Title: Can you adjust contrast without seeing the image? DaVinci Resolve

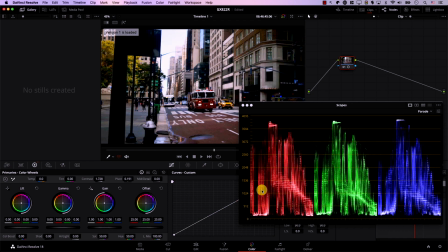[12:19]
I'll just go back to the version before this one. This is the original image that we just added contrast to.
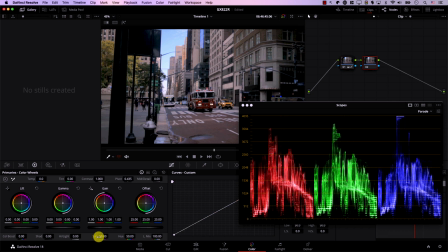[12:25]
However, in this new version, let's add another node and just increase saturation even a bit more. Note that we achieved what seemed to be impossible.
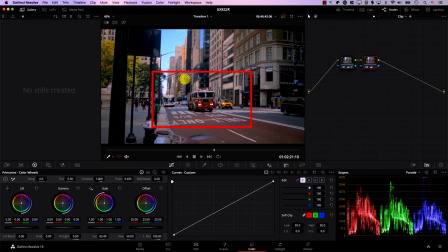[12:34]
So we have the right amount of contrast in these areas here while preserving information in the sky. That is thanks to this weird shape of the Y curve. So this part of the curve lifted information in this part here of the image, and this part of the curve protected the sky.
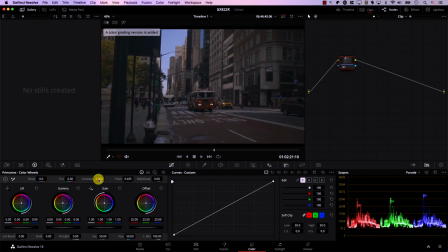[12:51]
Again, let's add a new version, reset, and just try to recreate this look using contrast.
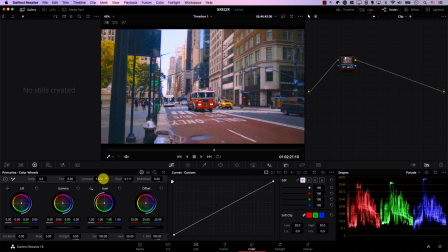[12:57]
And you'll always find yourself struggling between preserving information in highlights or shadows.
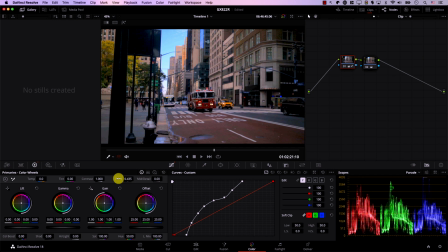[13:03]
However, using this method, notice how more natural the image looks. So regular contrast and using curves. FilmSimplified.com. Contrast, curves.